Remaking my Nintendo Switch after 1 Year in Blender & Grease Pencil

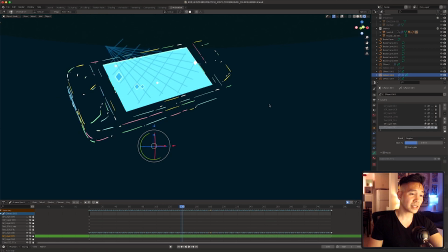I then applied the screen as a greased pencil mask so it looked like the elements were inside the switch.
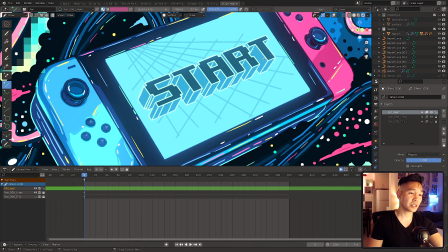For the type, I used the type tool, converted it to a mesh, and then extruded it to give it some dimension.
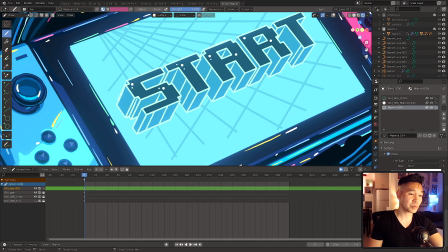Then I duplicated it, and then converted that into a grease pencil object, so that I could have the light blue outlines on it.
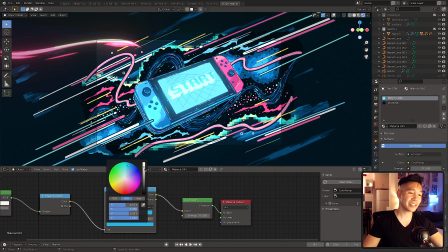The actual type is not masked by the screen, it just sits on it and is parented to the switch so it moves up and down with it.
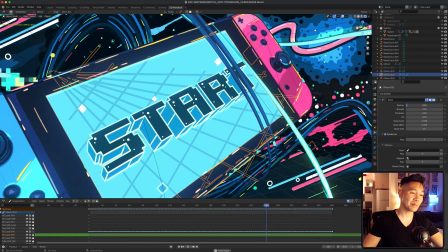These elements have a noise modifier on it to give it some subtle animation, and all the grease pencil elements have rim effect applied on them.
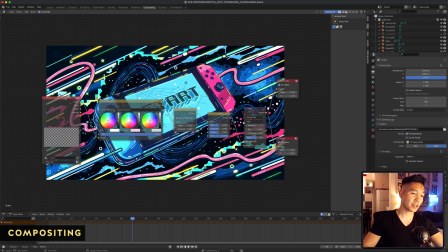For compositing, I kept it really simple but just applied some glare notes to intensify the grease pencil effects and bring out the color.
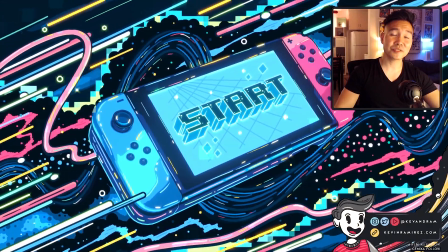And that's it for this end of the year piece. Thank you so much to all those who watched and joined the live stream.
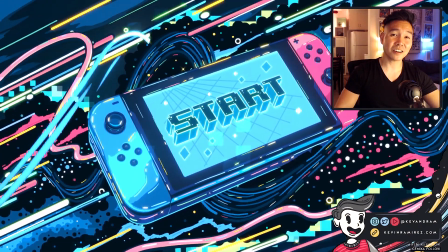I really appreciate it. Also, thanks to all those who supported me in my learning journey so far.
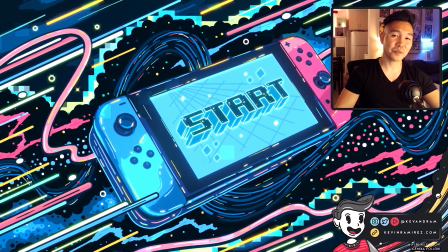It really means a lot and I hope these videos are helpful for you. If you guys have any questions or comments, feel free to let me know.
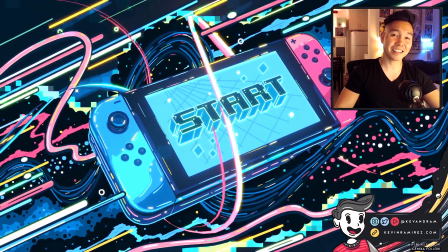Thanks so much and see you guys next time. Thank you.